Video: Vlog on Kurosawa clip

Okay, so this is a video that I have created inspired by the director Akira Kurosawa, and it's making this vlog to show you step by step throughout why we did what we did and how I've changed it and how I would change it in the future. So let's start.
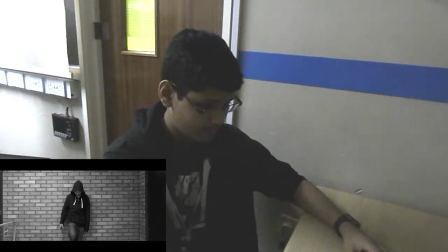29s
The video starts with me on the black and white background and then focus on the fire because a lot of his videos are very like to show emotion he uses the elements. So fire is angular, rain he uses when there's like a death or sorrow and then it starts from this shot.
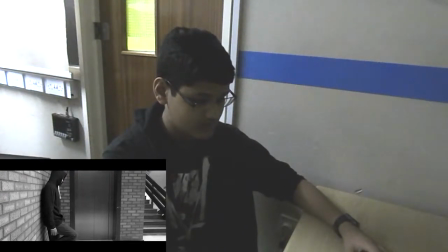52s
And then there's this part where I crack my neck because he also asked his actors to do gestures throughout the film to symbolise when they were feeling particular motion so that he would have less need for dialogue. He didn't like dialogue very much. so that shot was a canted shot but it's a pan and then in the next shot it's another pan but it's an opposite, canted the other way
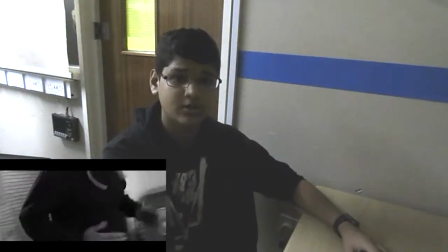87s
and he liked to switch up his shots a lot do that,
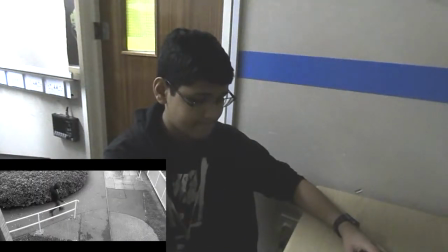91s
long shot to this shot and
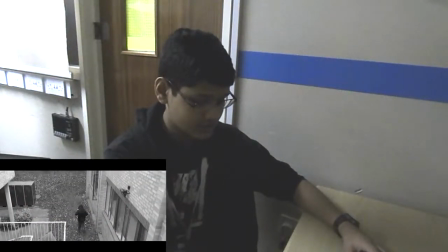96s
this shot as well because it shows the weather and it shows the transition without cutting and then it goes into this next shot of
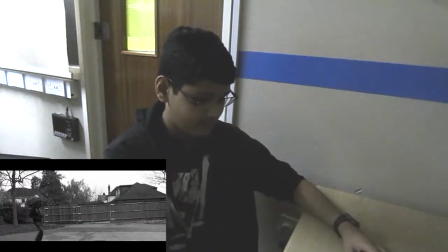107s
the empty park
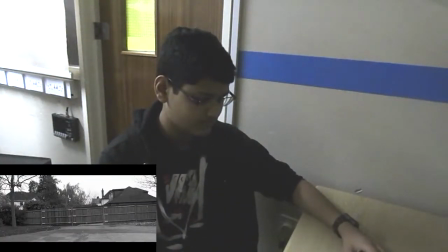113s
and he used weather a lot so what we wanted to do was to darken the white sky to show emotion but we didn't have that enough time and I couldn't figure out how to do it but if I was to do it again I would spend some more time on that and find a way to darken it to show the emotion of the character. So we see him running into scene and then stopping. So we see there's two different shots there so it goes from wide to the focus of the character and then it pans a bit to show the villain and then it zoomed
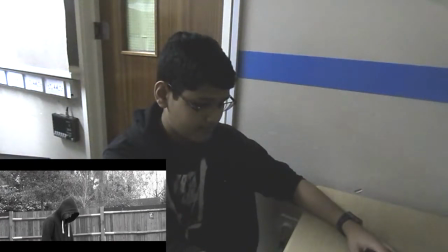156s
in and then it showed the character and then there was that cracking of the neck again so that showed the repetition
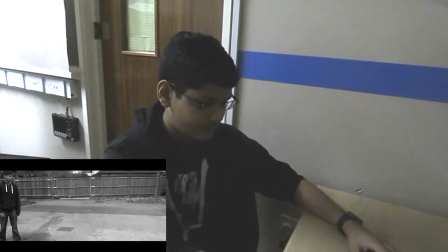167s
of the movement, this 360 round and this was a really difficult shot to achieve actually because we just used a single instead of using a track or anything we used just a wheel so we had someone walking around us both. My original plan was to do a full 360 going to the same place but because there was a crowd of people behind us so we only did a 180 almost so they were out of view.
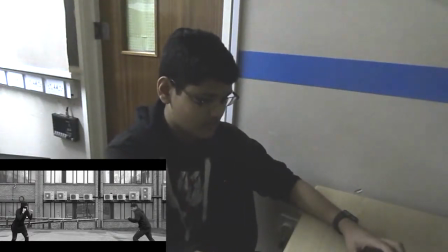203s
And then it goes into the next shot where is the actual commutation of it.
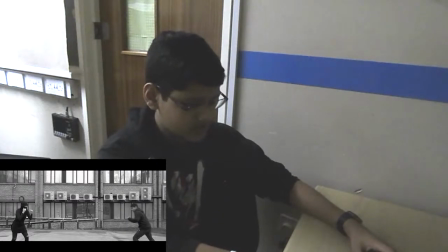209s
This one was actually a bit hard because if you see on the back there's like a window and it's been like reflected and it's made to be a reflected surface. So you can see the characters running each other but the camera kept getting in the way so we had to position it perfectly behind the frame of the window.